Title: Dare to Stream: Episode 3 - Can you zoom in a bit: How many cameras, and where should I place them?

Live streaming has been really important to us during this season, as it's enabled hundreds of our students to be able to engage with learning without physically being on site in the college. It's been fantastic to speak to those in the classroom simultaneously to teaching those who are learning from their homes at the same time. It's been an essential resource for learning and education. Hi, I'm Dave Sharpe from Novum AV, and in this episode we're looking at how many cameras you need and where you should place them. Now the answer of course is dependent on your circumstances, what you're filming and how you want to present your images. If you're hosting a small meeting or a discussion forum, then you may be using a platform such as Zoom or Microsoft Teams, and in this situation a small webcam is probably the most appropriate. In larger settings, if you're streaming a church service, you'll ideally need a minimum of 2 cameras, maybe even more. It's really important that you don't consider the cameras in terms of coverage here, as live streaming is very different from CCTV, where the aim is to capture a general sense of what's going on. To create a sense of intimacy and to produce some engaging content, you need to see the whites of people's eyes, which leads us to our first tip.
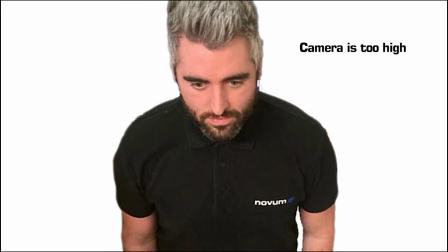(1:27)
Don't place the cameras too high. For security, a camera installed up and out of the way is quite desirable, but really we need to aim to keep them at eye level.
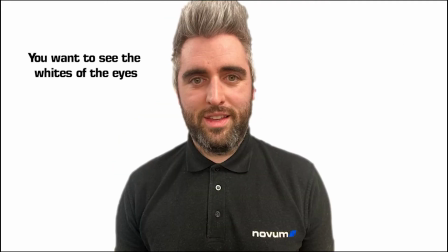(1:36)
Many churches are installing PTZ cameras to enable them to capture a range of different shots and angles, and in some circumstances it's not always possible to locate these at eye level due to obstructions such as pillars or columns or even faculty requirements.
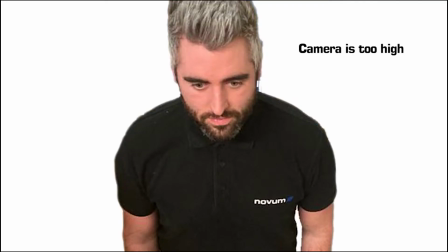(1:51)
You can see from this image that a camera placed high might not give the same flattering view of the top of someone's head,
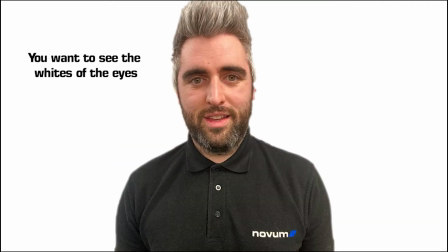(1:57)
but if lowered, seeing the whites of someone's eyes can help to create a real connection. Another thing to consider when trying to decide where to locate cameras is the sequence of images that you'll produce. For example, we're often asked to spread the cameras out quite wide, much like a CCTV system, but this would result in a sequence of images that look like this.
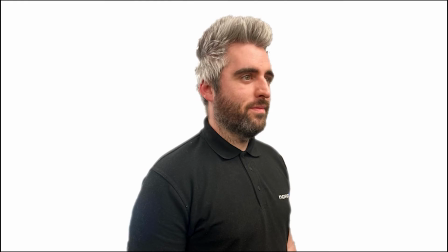(2:18)
And whilst there's nothing particularly wrong with either shot, the image from the side is more of an interest shot and would really be used a lot less frequently in the context of a live broadcast.
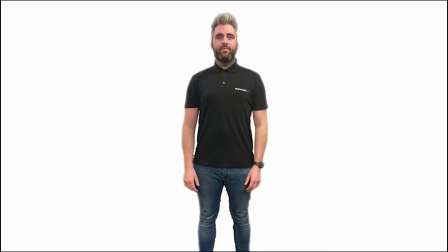(2:29)
In this sequence, you can see that whilst the cameras would be much closer together, the images produced are much more familiar and engaging.
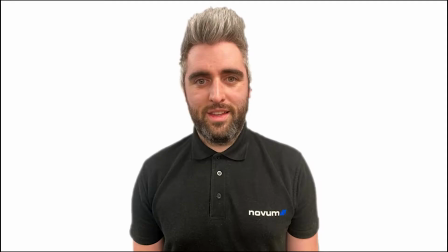(2:36)
Of course, if you have the budget to install a camera at all 3 locations, then the possibilities really do begin to open up. Just a quick side note on this topic is when selecting your shots, try to mix up the framing as you move through the angles. For example, if you have a close-up tight shot from the front of a church,
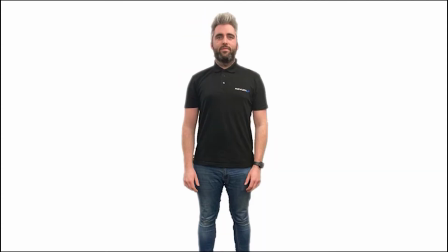(2:54)
your next shot should really be either a wide or a medium profile shot, even if it's from another angle. It's just easier on the eye and it helps the mix establish context. So now we have some cameras, how do we frame our shots? The beauty of filming is that we get to draw focus and have a real sense of control about how people feel about the images they see. There's no hard or fast rules in creative disciplines, but there are some helpful guides to help people give a sense of familiarity and also help them engage with the images that we create. I've compiled a few tips here to help you frame your shots. Watch your headroom.
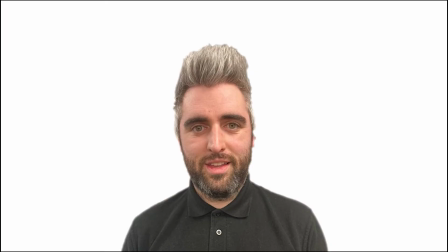(3:29)
To keep images engaging, it's important to fill your images with the focus.
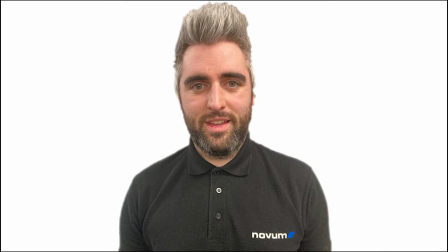(3:34)
It's attempting to center a subject in the middle of your frame, both horizontally and vertically. But really we should aim to have the top of a subject's head approximately 10% down from the top of the image.
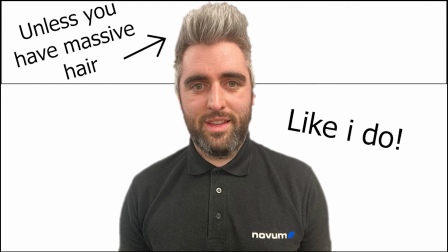(3:46)
Essentially, we're aiming to share an eye line with the viewer.
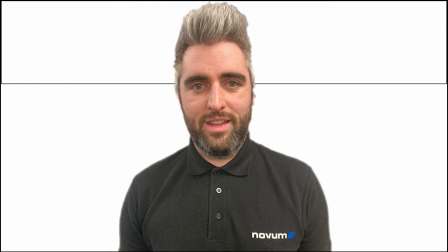(3:50)
Often, a yardstick could be to keep a subject's eyes approximately 1/3 down from the top of the image.
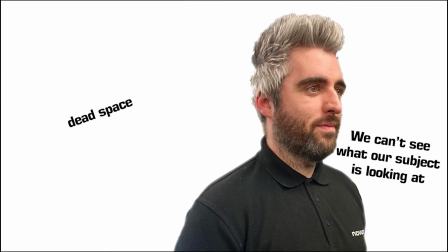(3:56)
Leading room and the rule of thirds. When framing a shot where a subject is facing from one side of the image, allowing a little space adjacent to them can offer some context,
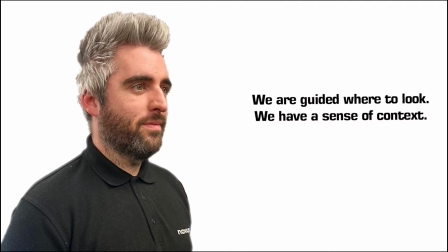(4:06)
particularly if they're referring to something in their eye line. You do have to be careful when considering the rule of thirds not to create split interest shots, but I'll cover that in a moment.